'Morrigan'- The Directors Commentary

Hello, my name is Emily and welcome to the audiovisual commentary for my animation, Morrigan. I hope you enjoy it. So this film took a year to make, and it was the conclusion to my degree in computer animation arts. And the theme at its heart is Celtic mythology.
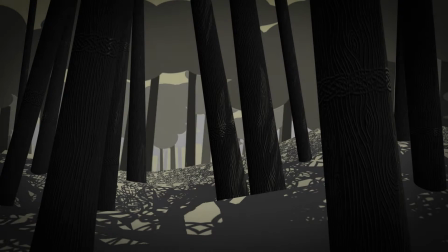Once, centuries ago, there lived The first thing you probably noticed about the film is the odd environmental art style.
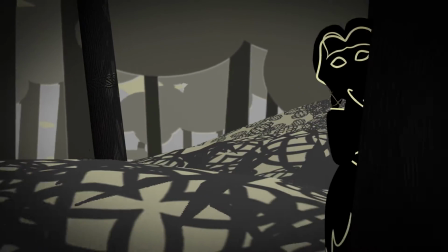In this next clip I'll show you exactly what inspired it.
Little did anyone suspect the young woman.
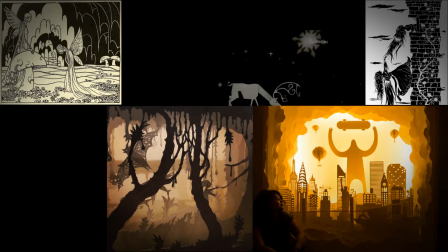Initially I looked into fairy tales, paper cutouts, some black and white drawings and shadow puppets, even a BBC ident from a few Christmases back.
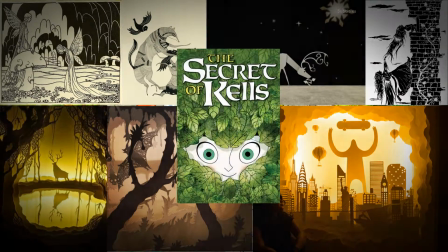But what inspired me the most were animations. Firstly, The Secret of Kells.
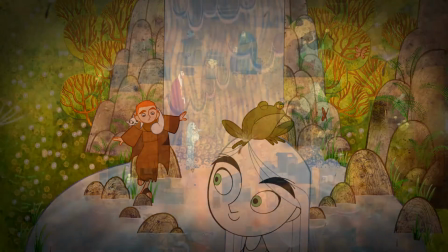Now this was also based on Celtic mythology, but it used really striking colours and shapes like stained glass windows,
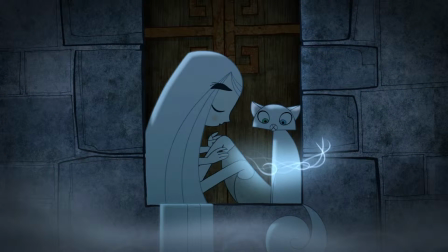and it even interwove the Celtic knotwork into their designs. Secondly was Harry Potter and the Deathly Hallows, in particular the Tale of the Three Brothers scene.
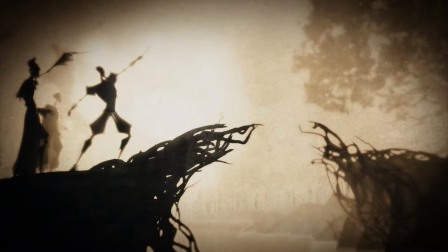It had a highly exaggerated style set with really fantastic contrast and silhouettes,
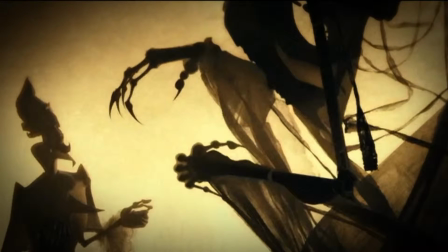really simple colour schemes, either black and white or sepia, which is what I wanted to take on, as you can see in the next scene.
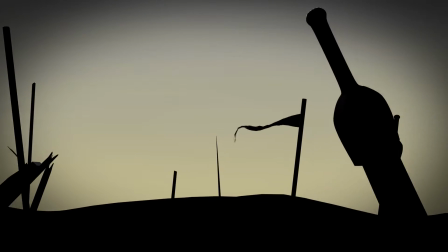A goddess of battle and strife.
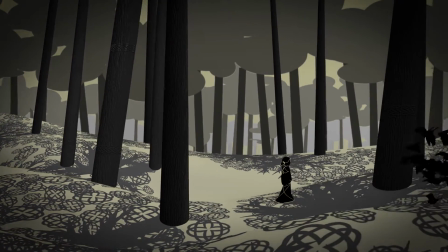I've always been quite proud of this particular scene because I couldn't quite believe how well the crows would fly around Morrigan and obscure her enough that she could vanish quite legitimately without making it too obvious.
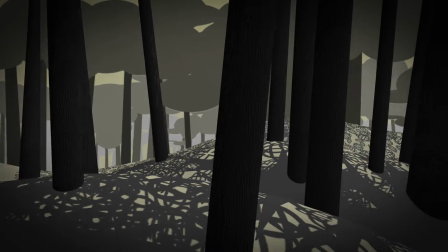Now we introduce the hag. She was the first character to be finalised in 2D, and her cloak provided some very interesting challenges.
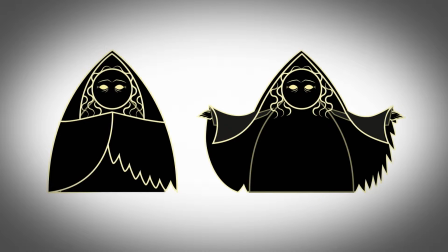So here's the hag in her original 2D form, but as you can see the original shape was really quite sort of pointed and it wouldn't really obey gravity,
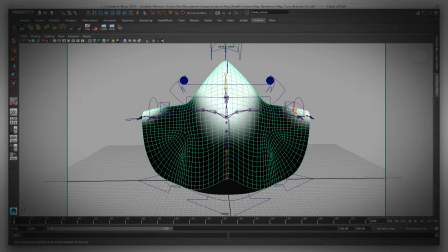so I had to compromise when I reached Maya. So I made the cloak with dynamic intentions, so everything that's black on that mesh would move with gravity,
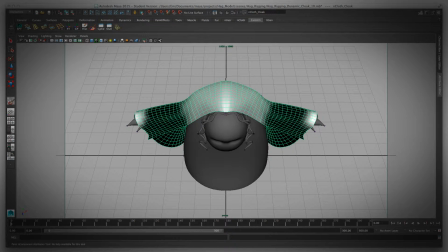but everything that was painted white would stay solid, and this helped the cloak to stay with the hag's wrists when she moved her arms,
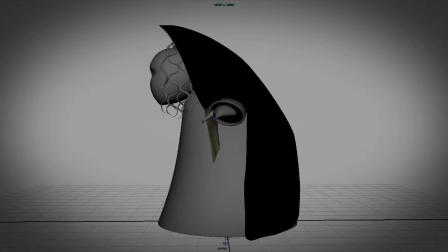but it also meant that I could keep that pointed shape in the cloak's hood. And it meant that in the grand scheme of things, though the shape wasn't exactly the same,
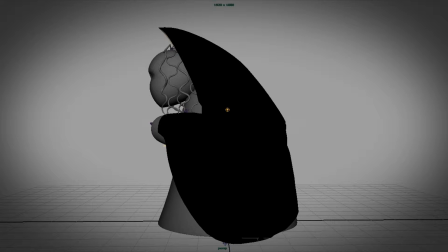there's a really nice compromise between realistic movement and the original 2D design work.
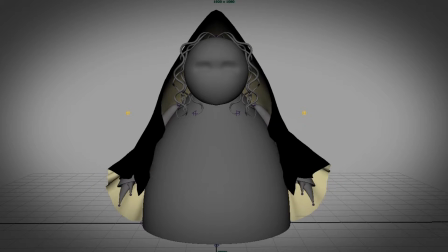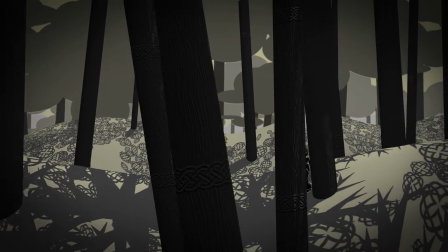The end of those who displeased her. Other times, she would appear as herself, aiding those.
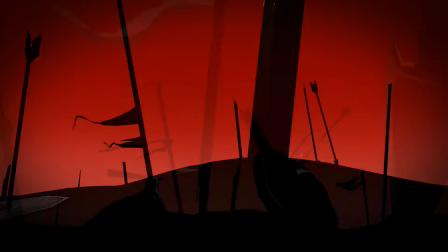This scene's always been quite a nice one in that it very closely resembled the concept artwork that was made for it originally.
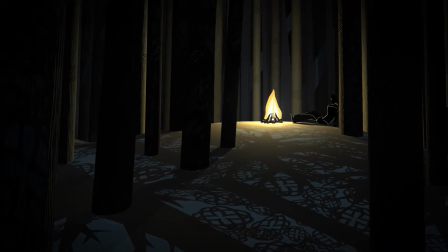The campfire scene is one of my personal favourites, a lot for its lighting and the shadows that were cast, but also the campfire, which might seem a little odd.
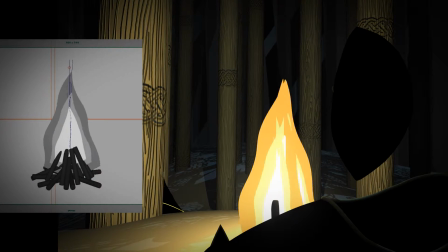Rather than making real fire, I wanted to make stylised fire so that it would fit with the environment.
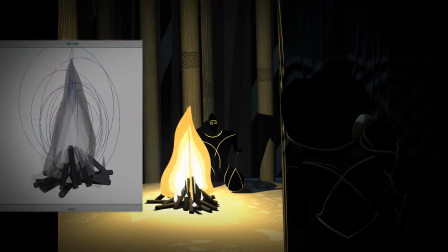And the way I did it was with really simple flat geometry, 3 pieces of the same shape overlapped,
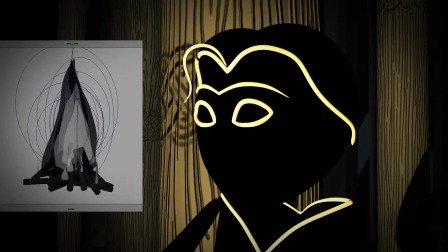and then to create the 3D effect I just copied what I had and turned it 90 degrees,
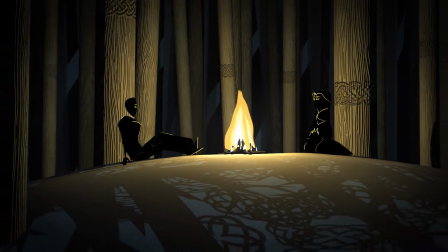sort of incorporating paper cutout slots. And it worked brilliantly, and I was extraordinarily surprised at how simple things could be.
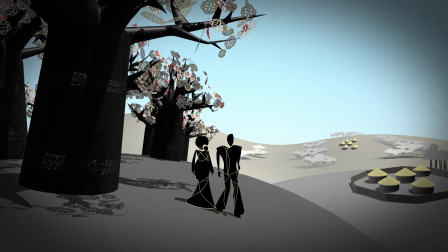Another aspect I wanted to give motion to was hair, in particular Morrigan's braid.
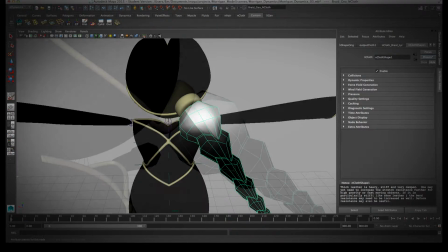Just like the hag's cloak, I had to paint parts of the braid to make sure it didn't collapse at the top where it was quite chunky.
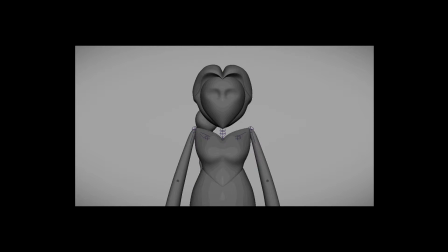To complete the sense of motion, Maya has the ability to simulate materials, so I ended up using thick leather to create a nice heavy drop with no stretching in the braid. The only issue with using the thick leather as the braid's material is when Morrigan moves her head at speed,
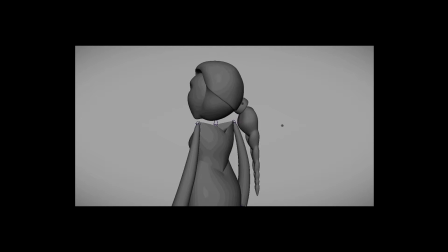and the braid appears to be made out of rubber and bending quite strangely. Fortunately you can't really see this, and she doesn't move her head at that speed very often.